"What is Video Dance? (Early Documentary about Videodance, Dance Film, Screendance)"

What is video dance? It's the art form of dance in the media of film or video.
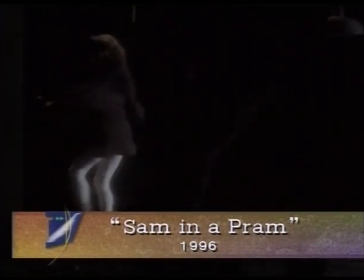(0:09)
For me, it's capturing the whole multimedia sense of what we're making when we create a dance,
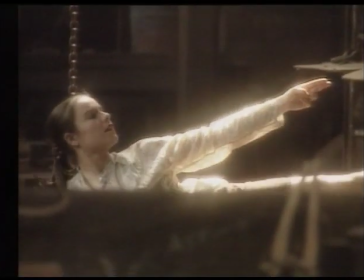(0:17)
is to get the energy of real places, of real time, and the energy of working in a film and creating something that can live on is really exciting to me as a dancer. What we're trying to create when we create a dance video is not a pale imitation of the dance or a better version of the dance or any version of the dance at all. We're trying to create its own art form.
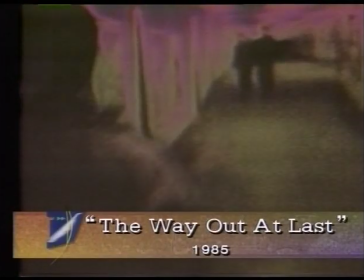(0:41) Has so much time passed. I pull down shutters and closed doors.
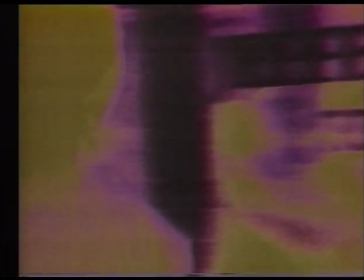(0:49) It is late at
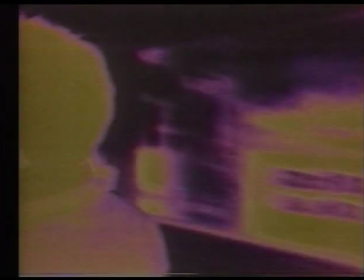(0:51) night the observatory lies like a lover open to the sky I
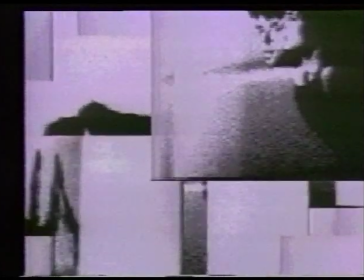(1:00) closed doors the
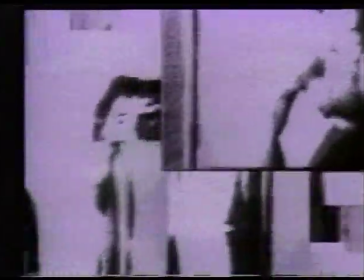(1:08)
creation of video dance is part of the of it's a hybrid form
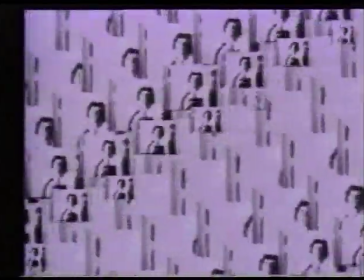(1:12)
in and of itself it's video and it's dance and in in that sense you're as
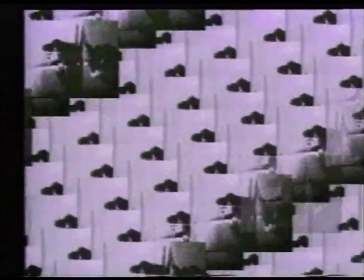(1:17)
all good hybrids are you're creating a new art form if you're making for a video you're putting lots of other things like locations and things that you can't put into a stage performance so it's a whole different another medium that you can actually experiment into on stage there's an experience in itself the audience is there so you're feeding off an audience it's a really nice flow between you the performer the audience and you're always getting that back
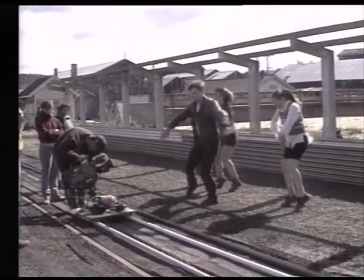(1:43)
and forward reaction with video you've got a camera you've got someone outside directing you it's a different It's a different experience,
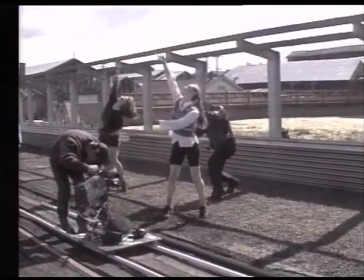(1:50)
I think it's a different art form, and both are very valid. I think the first thing that attracted us to making dance for film and video was the possibility of placing dance in different places.
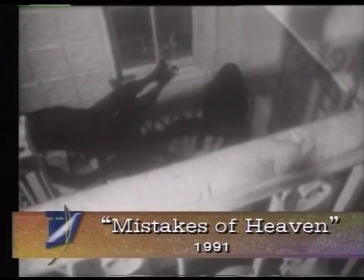(2:00)
So it didn't just have to be on the stage. And as we became more educated about film and video,
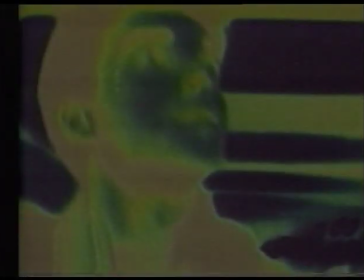(2:08)
we learned that we can also manipulate time very effectively in film and video,
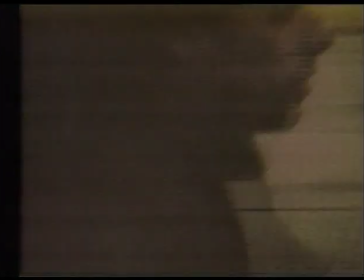(2:13)
much more effectively than a performance which has to go from beginning to end. we can chop all over the place in time in video. We have educated ourselves in the art of editing film and video and we really see that as a form of choreography because you get a series of images on a video tape or on a film and they can be recombined in completely new ways and that's really what you do with dancers in
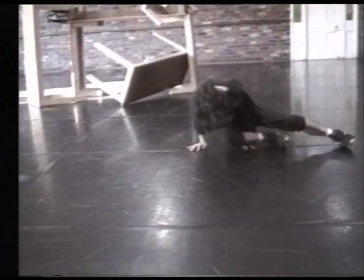(2:40)
studio. You say okay you learn this movement material and they've learned it and then you say well recombine it in this way and you do it backwards and you do it forwards and you do it inside out and so on and so forth. You can do that in editing. It really is a form of choreography. We choreograph movement and image in the editing suite.
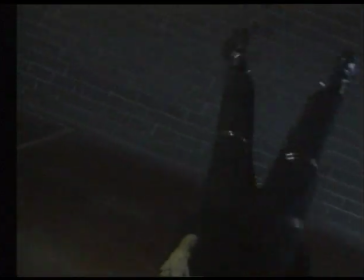(2:58) What if he's gone undercover to escape from the bad guys?
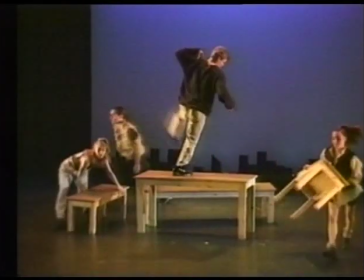(3:04)
One of the big differences between making a dance for video and making a dance for the stage is how you get from one place to another.
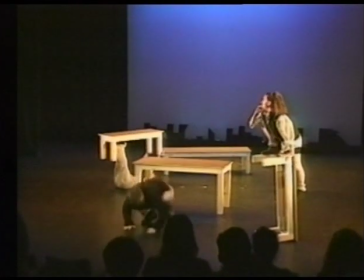(3:12)
When you're choreographing for the stage, You have to move furniture and people as part of the choreographic action that is seen live.
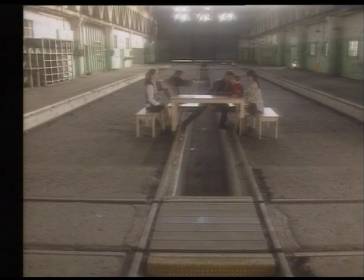(3:19)
When you're working with video, you can just cut from one location to another, but it's important to devise transitions that make sense to the viewer.
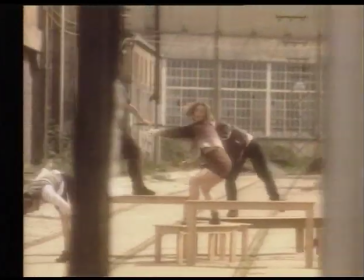(3:27)
In video time, things move faster. You have to keep people more stimulated because the director chooses exactly what the eye sees.
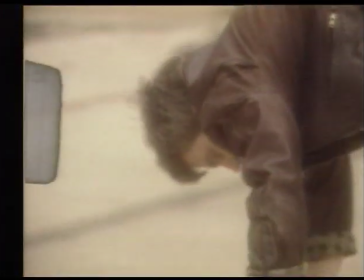(3:36)
The eye doesn't get to move around and choose what it wants to see as it does live on stage.
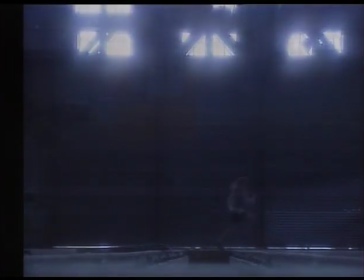(3:40)
So we choose different textures and different framings to set things into to move it along and move from one place to another.
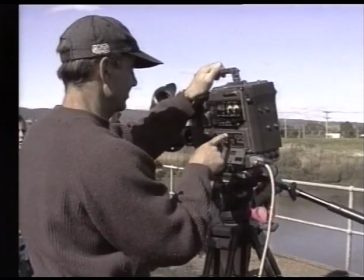(3:48)
The camera person frames movement in different shots. Shots can be close-ups, medium shots, long shots, or anything in between.
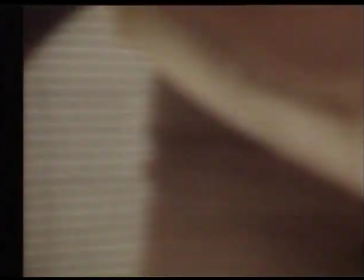(3:56)
And the movement will convey a different energy in each different focal length. The director can also choose to put the camera in different places,
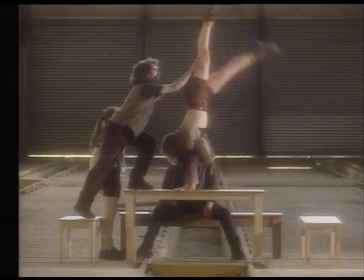(4:05)
above the action, below the action, to one side or in front, which makes the movement look different again.